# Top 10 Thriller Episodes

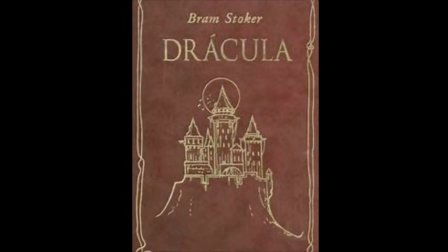1475s
Much of the story is an homage to Dracula, and uses a lot of ideas that were unused in the Bela Lugosi movie.
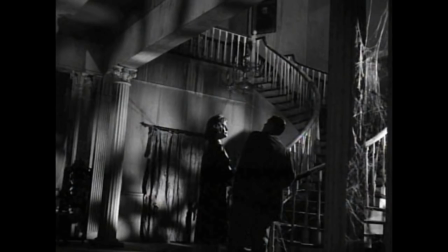1483s
In the book, Jonathan Harker goes to stay at Dracula's decaying and cowbub-filled castle.
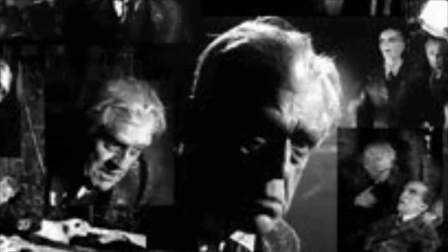1489s
After Dracula shows him his room, he warns him not to fall asleep in other parts of the castle and even locks Harker's door. While Dr. Markasan is a zombie and not a vampire, he also stays in his grave during the day. He issues Fred a similar warning about not leaving his room at night and also locks his door from the outside.
Above all, do not seek me out or disturb me for any reason whatsoever. One more condition and this is vital, I do not care to have you venture forth at night.
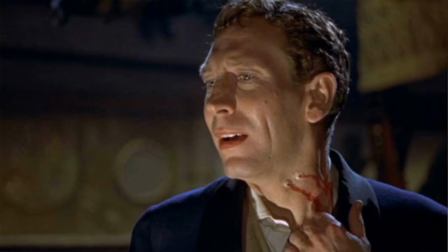1524s You must stay in your rooms from dusk until dawn, or leave the house entirely, you understand?
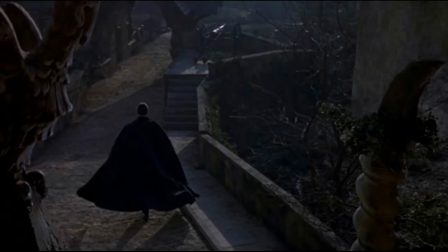1533s
Both Harker and Fred look out the window to see their captor leave the house. Just like that pest Jonathan Harker, Fred sinks out of his room and spies on his uncle's horrific endeavors, and making those endeavors even more horrific is Boris Karloff himself as Dr. Markison.
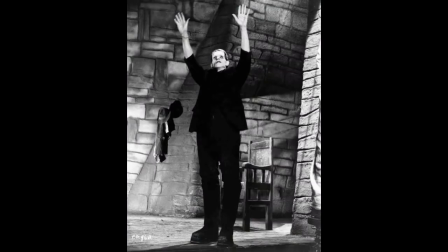1551s
When he was 44, Boris Karloff played the monster in Universal's production of Frankenstein.
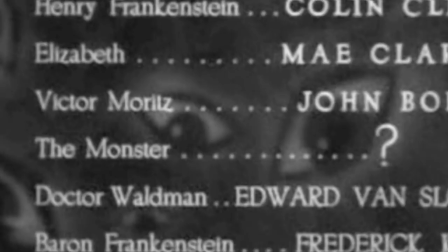1557s
He was billed just as question mark,
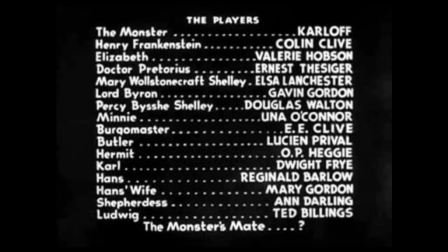1560s
but he became such a renowned horror star that Universal would later bill him as Karloff the Uncanny, or just Karloff.
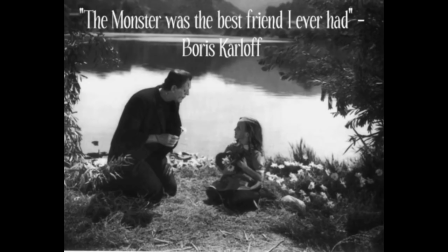1569s
He played many great parts since, but the monster was his greatest movie role.
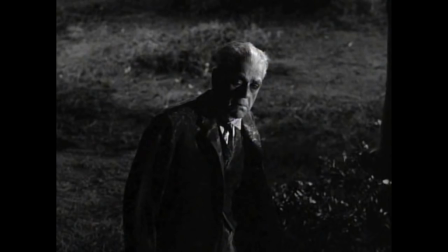1575s
Now, at age 74, he's back at Universal Studios, doing his greatest TV horror role.
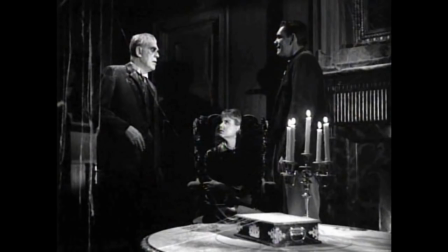1583s
He walks slowly, and there's something uncannily lifeless about him, just the way the living dead would be.
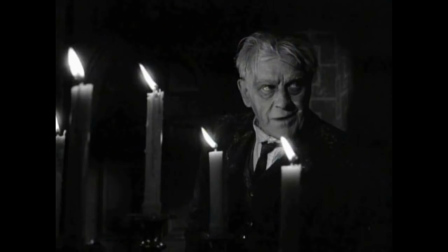1590s
And when he does show emotion, it has all the more power. I especially love this little smile, that's equally charming and eerie.
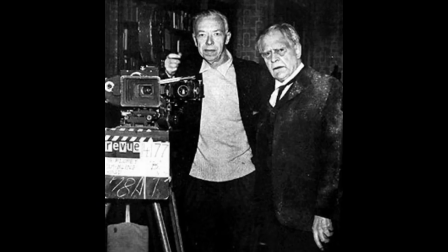1599s
He's repulsive, but you also can't take your eyes off him. Making him and the other actors even creepier is the makeup.
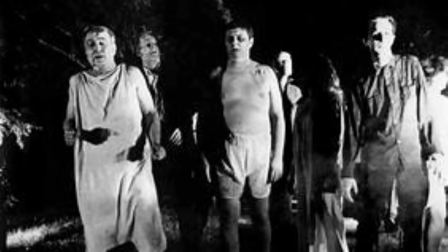1607s
Jack Barron did the makeup for Thriller, and it's always spooktacular, and these zombies look like a precursor to Night of the Living Dead. They're not over the top at all, they absolutely look like a dead person decomposing. And because they're natural and subtle, they look all the more creepier.
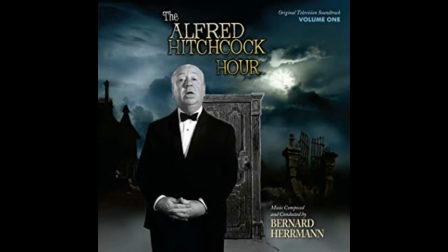1624s
According to rumor, Alfred Hitchcock thought that Thriller was a little too similar to his own show, which was also on NBC at the time.
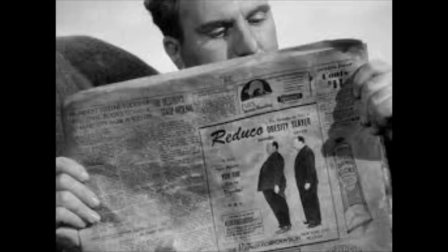1632s
So he threw his weight around and got it canceled.
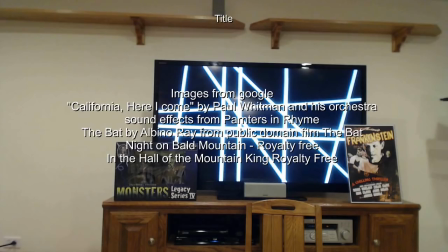1637s
Well, as sure as my name is Bobby, I hope you enjoy the top ten episodes of Thriller.